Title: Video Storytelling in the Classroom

And as we saw it's important to have to be able to use a lavalier mic because it just gives you a crisper sound otherwise you sort of sound like this when you use the microphone that's built into the camera and how defeating is that that's not what you're after in fact we can demonstrate it okay uh let's do it let's do that so here we are talking with both lavaliers and when we refer to a lavalier that is typically
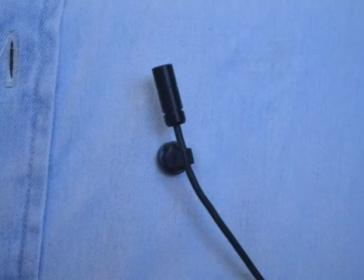a little microphone that is clipped to the person's shirt and then And there is a cord leading away to either a transmitting device, if it's a so-called wireless lavalier, or to a wire that goes straight into the camera if it's so-called wired lavalier.
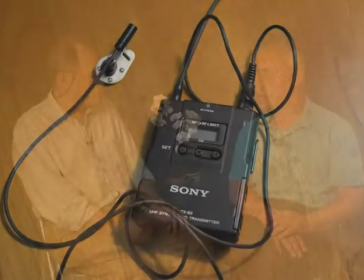Right. Sounds great, right? Sounds good. Sounds good? You can hear it, right? Yes. Now let's do the same by using the microphone on the camera, which is what most people do. Most people use, they say, hey, the camera has a microphone. And it's easy. And it's easy. You have to roll it. But look what happens when we use the mic built into the camera. So here we are. We've taken off our lavaliers. Or we've unplugged them. We still have them on, but we've unplugged them. And we're using a different camera, sort of a typical kind of consumer quality camera. Yeah, I would say so. Okay, and this is the audio you get and You're gonna see that here that this is not probably what you want Especially when it comes to storytelling the whole point is to tell your story to hear your story and to hear the emotional depth in the voice Right because the person who's telling the story is very hollow So all the ambient noises that you hear and you know reverberate in in this studio So this is not what you and it tends to be a little bit modeled and so on So no, this isn't what you want. Let's go back to our lavalier use. Okay. And here we're back with our lavaliers. Our lavaliers are back on. Sounds much better. I'm sure it sounds much better. Yes.
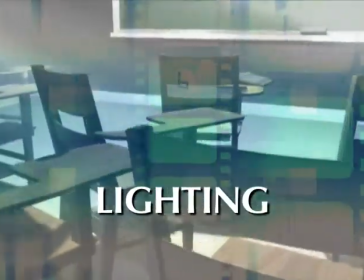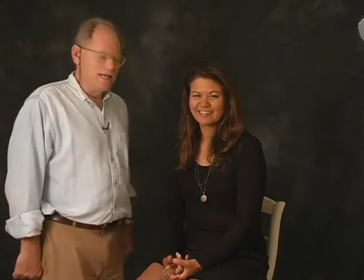Here we have a lovely model who agreed to appear on our shoot. And with Cathy, I would like to demonstrate the use of lighting.
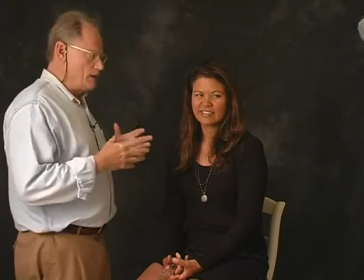Now typically, in professional filmmaking, we make use of what we call three-point lighting.
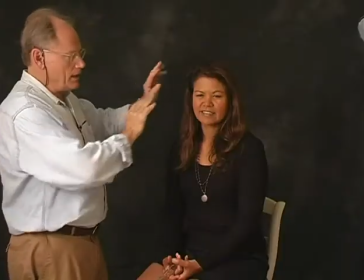The main light, the master light, lights the face for about three quarters, as you can see here.
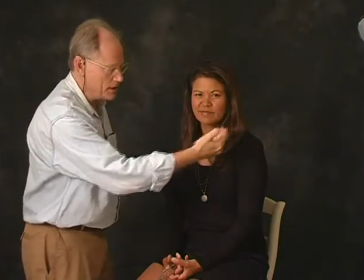But there are still some shadow parts on this side. And to deal with that, we use two other lights.
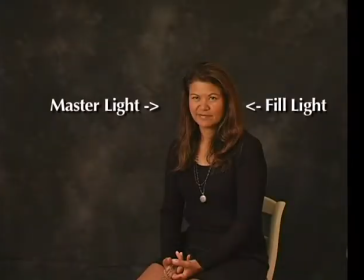One is called the fill light. So we get an overall view of what Cathy looks like.
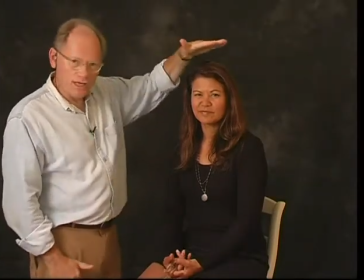However, this top here on her hair is still fairly flat.
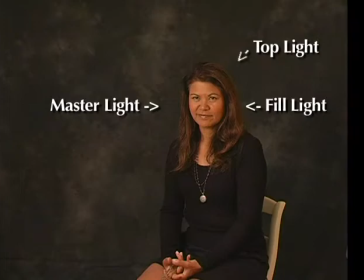And she has such beautiful hair. so for that we use a top light and look what happens when Jason turns on the top like see that all
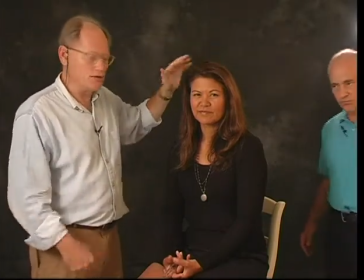of a sudden we have a really nice rounded view of her beautiful hair we see the texture of the hair coming out and this is basically
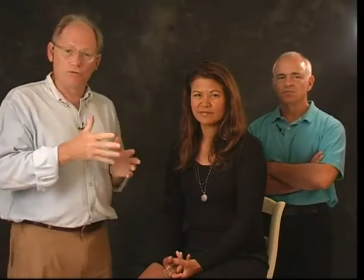the way we shoot interviews for professional films like the film
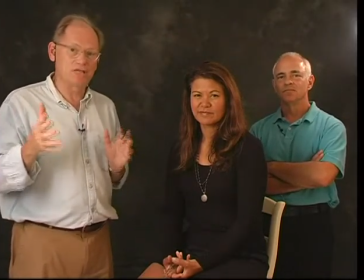we did on Walt Disney where we shot 77 interviews using exactly this
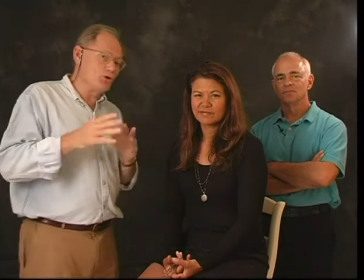setup of course in schools you don't always have this fantastic equipment and
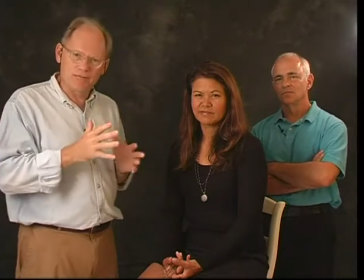so there are many other ways to create more or less the same effect simply by using daylight.
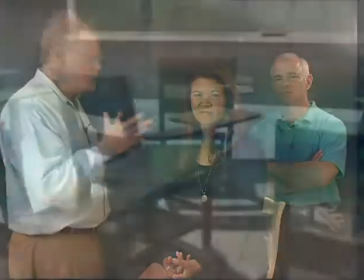So let's take a look at that. A lot of time in schools the best light you have is natural light that's streaming through the windows. You've got your overhead lights those can only do so much so we're going to take a quick look at how you can use outside lighting. The first thing we're going to do is Jean-Pierre is going to go ahead and take a look at Kathy here who's standing in front of a window.
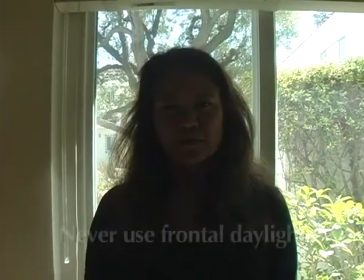Now this is a photography infraction that occurs quite frequently and
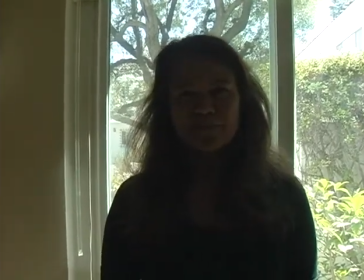notice because the light is behind her it's washing out her face and tell you well it's dark you can't see it.
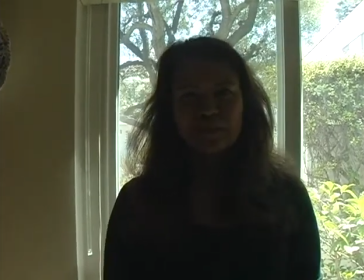So the idea is to take that light and put it on her face.
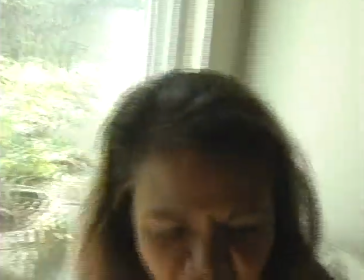So the next thing we're going to do is ask Kathy to sit right there and we're going to do sort of a half light on her face right there.
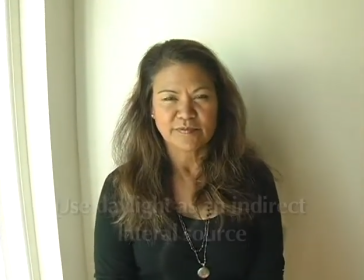Notice you You get soft light that lights about half of her face.
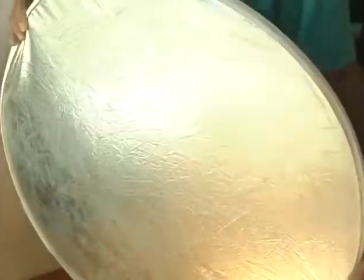And then to fill up the other half of Kathy's face, we could take a professional reflector like this, put it right about here and catch that other light.
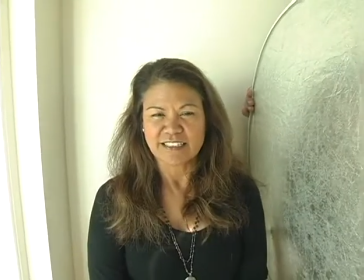But here's the good news, you guys. You don't have to have a professional reflector. You can use a piece of white paper, a white board, whatever you have handy. Anything that will bounce that light.
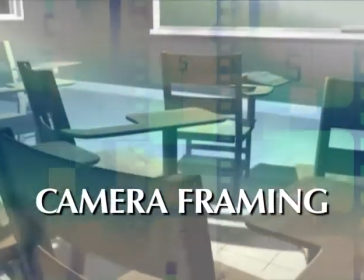Hi Jean-Pierre, you're behind the camera, and you're going to help us understand how frame a subject because a lot of people will just sort of turn on the camera and they'll shoot somebody from head to foot and I understand that's not really the way to do it.
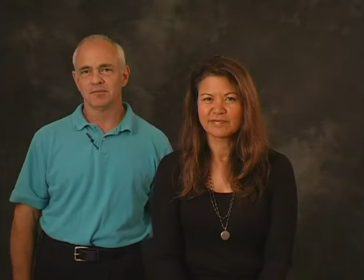So what's the first rule? Well the first rule is as you see right now Kathy is facing the camera directly as if she's in the Beverly Hills Police station getting a mug shot taken. So we want to change that. So we would like to have Cathy turn three-quarters to her right.
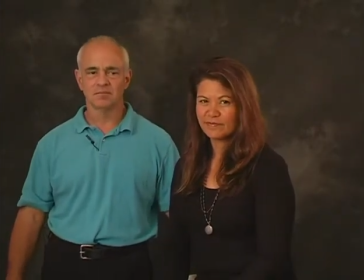And you can see right away when you turn a person like that, you can see more the rounded look of her face. You get a sense of who she is rather than just the front of her face.
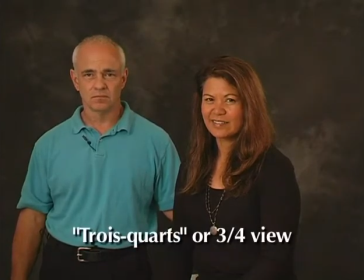So we call that the three-quarters view or in a very French term, trois cars, the three-quarters view.
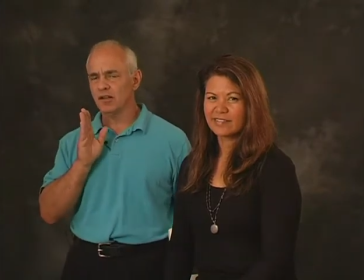Okay, should she still be directly looking at the camera as she's angled?
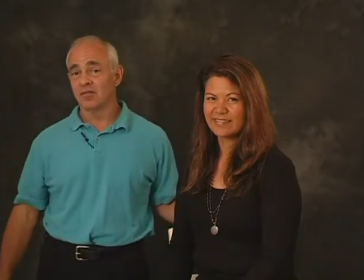Well, this is a very important thing because typically you would expect the interviewee to look at the camera.
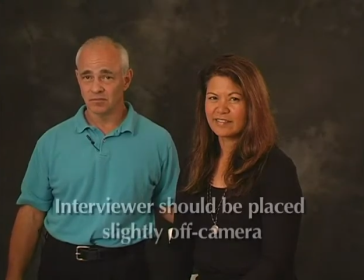We don't want to do that. We would like the person who asked the questions slightly off-camera against the eye line. In this case, to the left of the camera. So Kathy, follow my hand, here you are looking at the camera, and now follow my hand, go to the left.
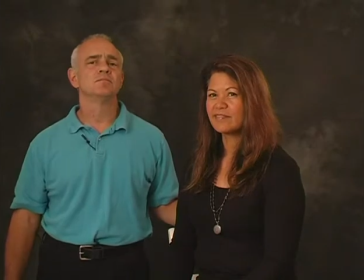Okay? Now look,
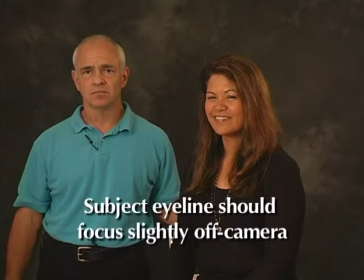now she is looking exactly where we want to be. she is still engaged and she's just looking past the camera now look at what happens if the interviewer
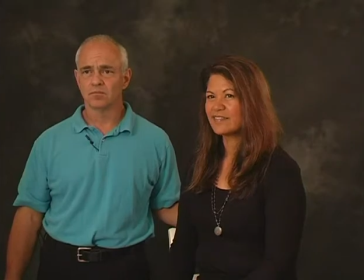is too far removed and she thought she's no longer engaged
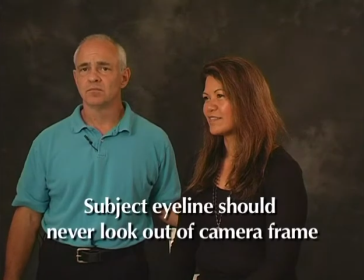she's looking away from our frame and it looks very awkward she seems
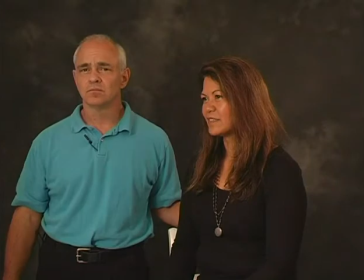like she's no longer interested in the story so it's very important to bring her eye line
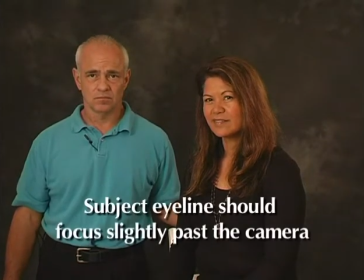slightly off-center of the camera where we feel we can really get involved in her story but she's not looking at us directly gotcha anything
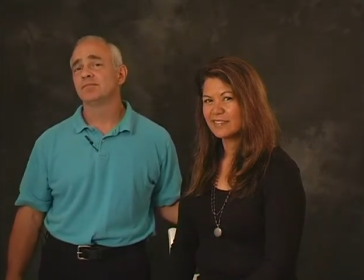else well what other videographers will do the first time typically is
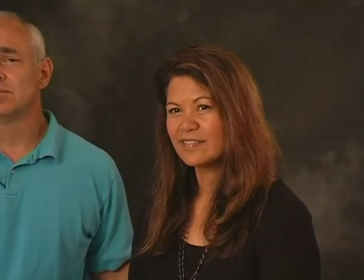look at and put Kathy smack in the center of the frame we
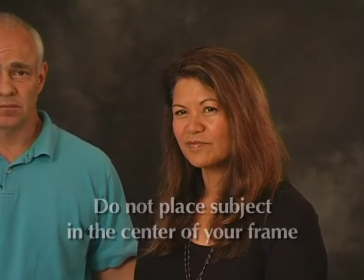don't want to do that we always want to move the person slightly off-center
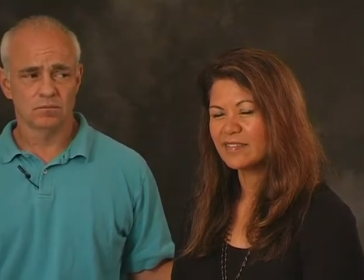so there is depth to the perception she always speaks towards
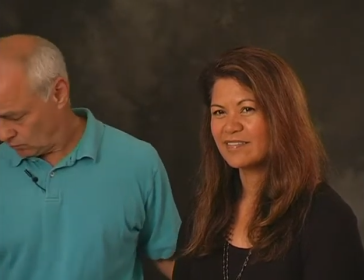empty space and we can sort of project a sense of what step out so people
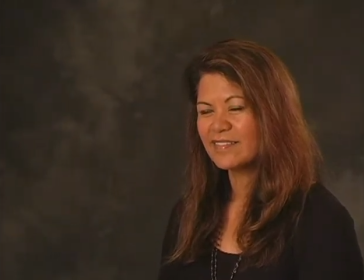can really see exactly so So this would be our final shot. So you can see now, Kathy is looking off the camera. The eyeline is off camera. Her face is three quarters and she is positioned slightly off the center line of the viewfinder.
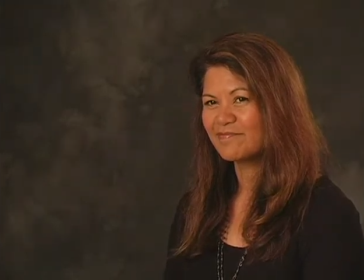This is the optimum position.
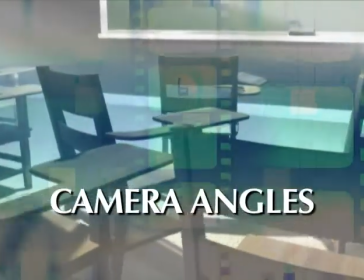This is about the media grammar of camera angles.